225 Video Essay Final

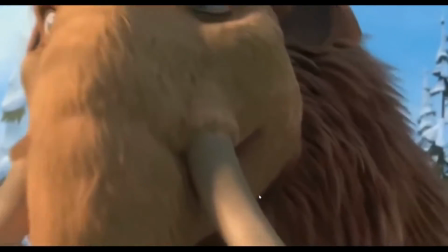(0:00)
Blue Sky Studios' Ice Age: Dawn of the Dinosaurs, directed by Carlos Saldanha in 2009,
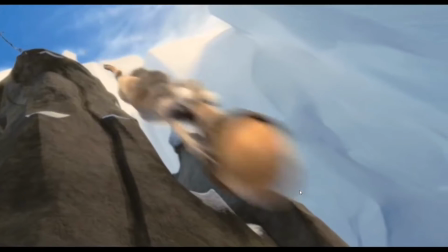(0:05)
excellently portrays the 12 principles of animation in various forms of character performance and scene choreography.
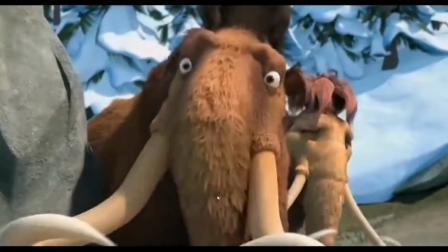(0:12)
Set during the Ice Age, the film follows the main cast of characters, Manny, Diego, and Sid, as well as side characters Scrat the Squirrel and Scrate.
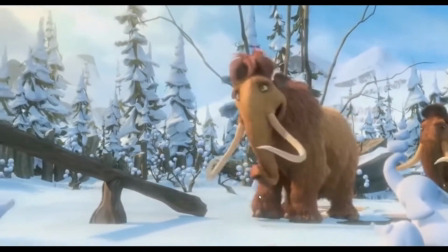(0:20)
The film starts off with Manny settling down in expectancy for the birth of his child, while Sid,
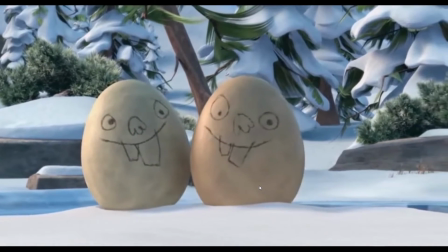(0:26)
wanting a family of his own, adopts 3 abandoned eggs which eventually hatch into baby T-Rexes.
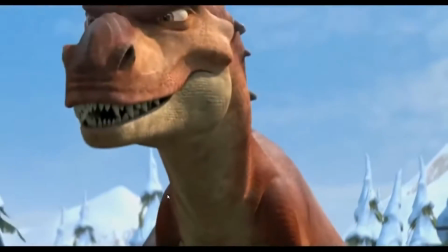(0:31)
This, however, attracts the mother of the eggs, causing Sid to be taken away along with them.
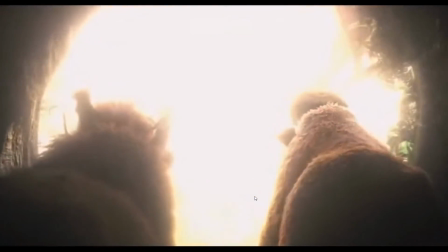(0:36)
Now it is up to the herd to go rescue their friend, as they venture into a prehistoric underground world.
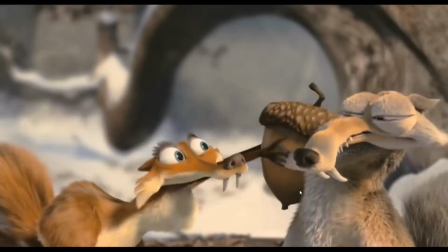(0:42)
Meanwhile, Scrat fights for the ownership of his acorn against Scrate, as they battle against each other in the underground world.
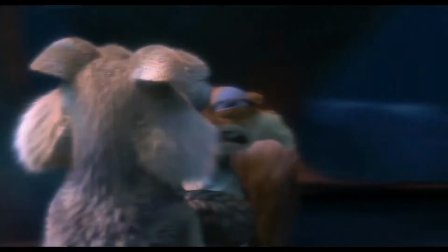(0:48)
Scrat the saber-toothed squirrel is known to be an incredibly clumsy individual hyper-fixated on keeping his treasured acorn safe.
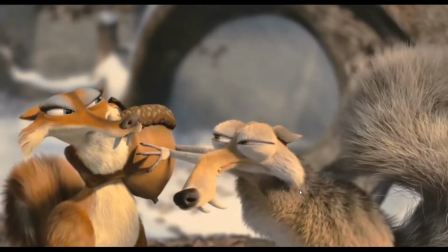(0:54)
His disgruntled and pathetic nature is juxtaposed with the graceful and elegant Scrate,
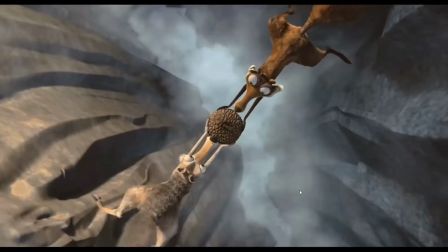(0:59)
a saber-toothed flying squirrel who is Scrat's rival and for a short time a romantic interest.
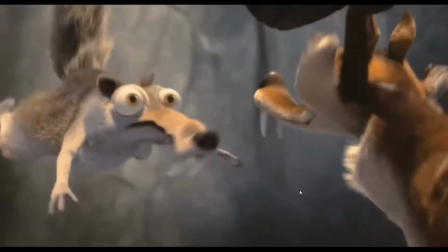(1:04)
She is shown to be greedy and manipulative towards Scrat in her quest to steal his acorn.
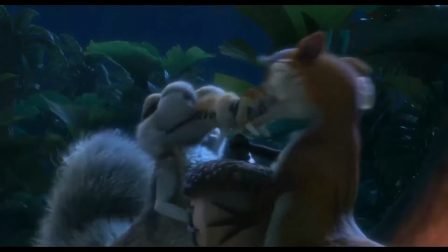(1:08)
In the scene You'll Never Tango, Scrat and Scrate fight over the acorn in a comedic dance sequence,
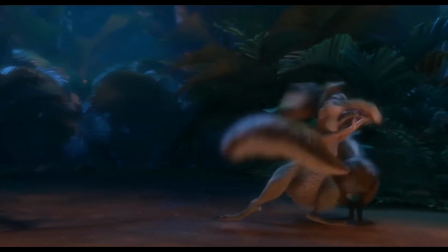(1:14)
taking turns tripping or kicking each other in order to gain their prize.
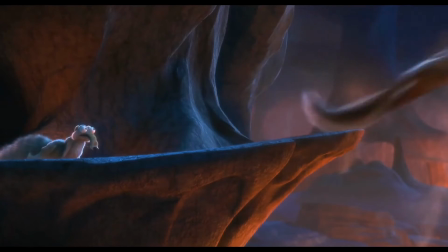(1:17)
However, Scrate manages to seduce and distracts Scrat and takes off, but is grabbed by him just in time, leaving both suspended above magma.
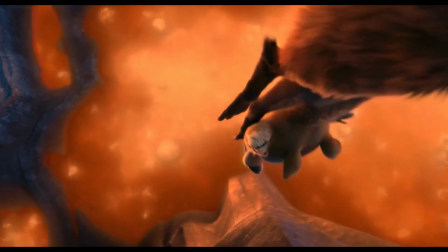(1:25)
This will be analyzed to observe why this scene displays excellent character performance through the principles of animation.
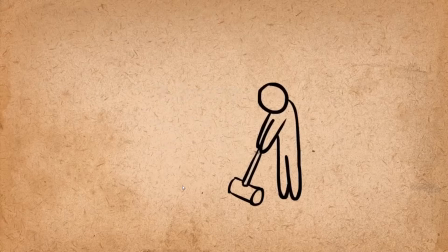(1:31)
Moving on to the 12 principles of animation,
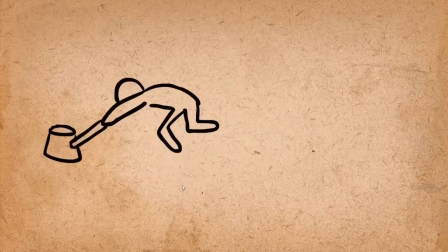(1:34)
anticipation is the preparation, frames, or timing before the main action such as a jump or a kick, which is often utilized to convey a better sense of momentum through timing.
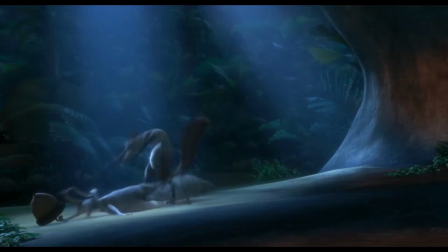(1:43)
This is displayed at the beginning of the scene where Scrat grabs Scrate by the tail, extending the time before they pull each other close.
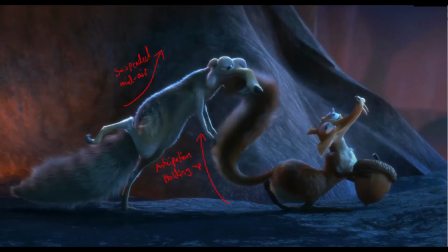(1:51)
This is also exemplified later as Scrate uses her tail to stop and lift Scrat's chin, holding his body in place before dropping him in one fell swoop.
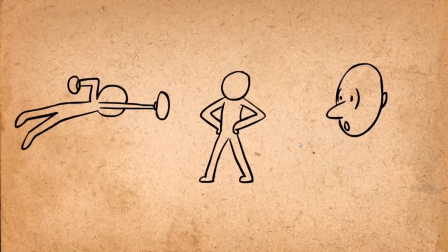(1:59)
Exaggeration is the process of amplifying an action, often using squash and stretch or smear frames to make the idea or essence of the action more apparent and real.
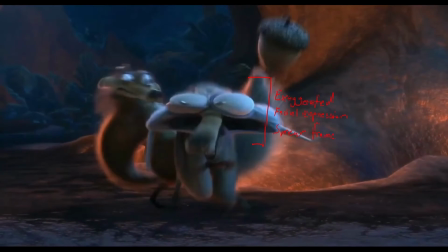(2:08)
As Scrat is hit by Scrate, there is a clear exaggeration through the utilization of a smear frame for Scrat's facial feature.
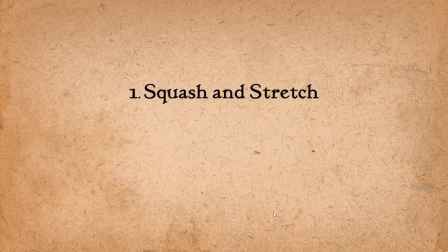(2:15)
Squash and stretch describes how a person or an object may elongate and flatten,
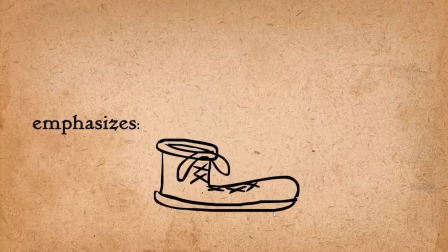(2:20)
depending on emotion or physical impact, to emphasize momentum and speed.
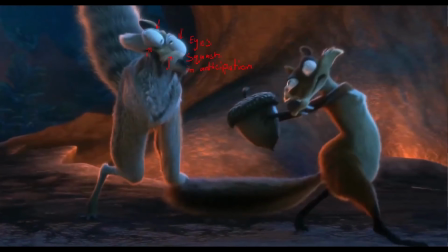(2:25)
Here we can see Scrat's eyes squash as he is hit, anticipating his scream, and elongate as he falls as it squashes again.
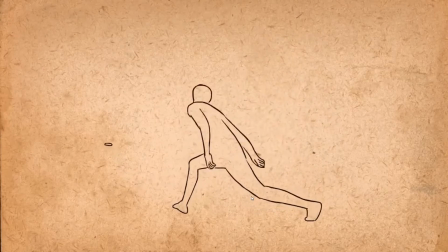(2:32)
Arcs describe the trajectory of an action, such as a swinging motion, and is often utilized to solidify the path of the subject, which can be seen here as Scrat hangs onto the cliff. In relation, slow in and slow out demonstrates the timing of the path of action and showcases a sense of momentum in terms of gravity.
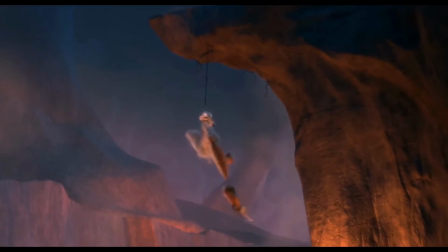(2:49)
As Scrat swings, his movement shows a clear arc and sense of momentum as the timing between each swing is delayed.
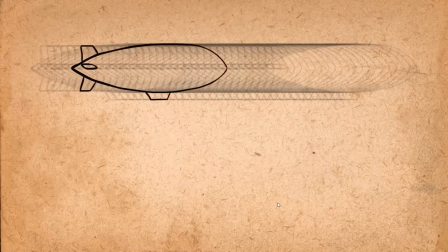(2:57)
Timing and spacing describes the number of frames present between two actions, how more would equal slower speed and less would mean a faster speed.
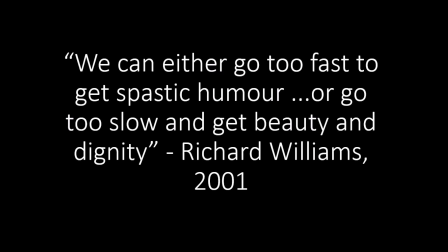(3:04)
As described in Richard Williams' The Animated Survival Kit, we could either go too fast to get spastic humor, or go too slow to get beauty and dignity.
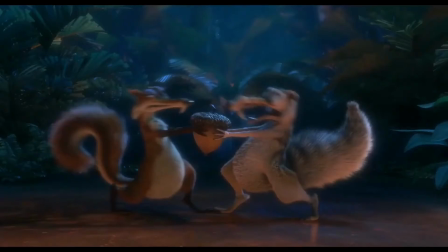(3:12)
Throughout the scene, it is apparent the action is following the tempo of the music,
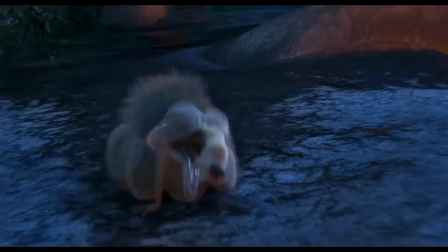(3:16)
changing from a gradual increase in speed as the music crescendos and stops abruptly as both characters cease fighting.
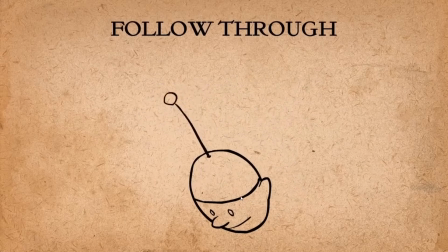(3:22)
Follow-through defines how a part of an object or character continues to move complementary to a primary action, which is done to simulate drag.
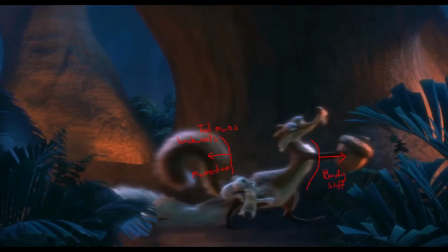(3:29)
This can be seen through Scrate as her tail bobs along as she drags Scrat,
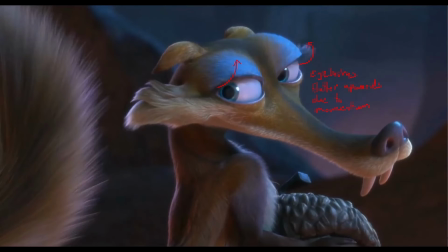(3:33)
and when she flutters her eyelids, allowing her eyelashes to drag behind them, creating a believable motion and momentum.
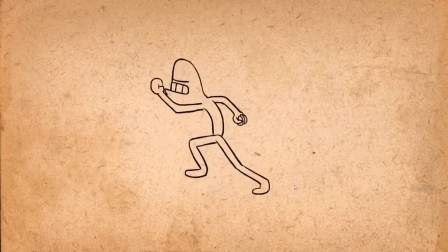(3:39)
In relation, secondary action illustrates the idea of a movement which happens in conjunction to another to further push the illusion of life.
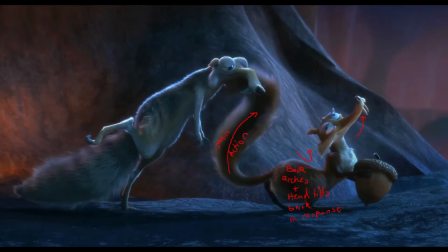(3:46)
As Scrate caresses Scrat with her tail, her back arches and head tilts up,
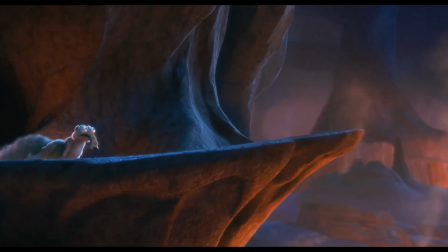(3:51)
complementing the main line of action instead of conflicting with it, as explained in The Illusion of Life by Ollie Johnson and Thomas Frank.
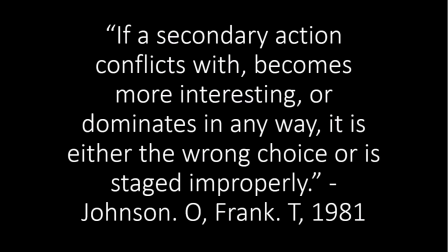(3:57)
If a secondary action conflicts with, becomes more interesting, or dominates in any way, it is either the wrong choice or is staged improperly.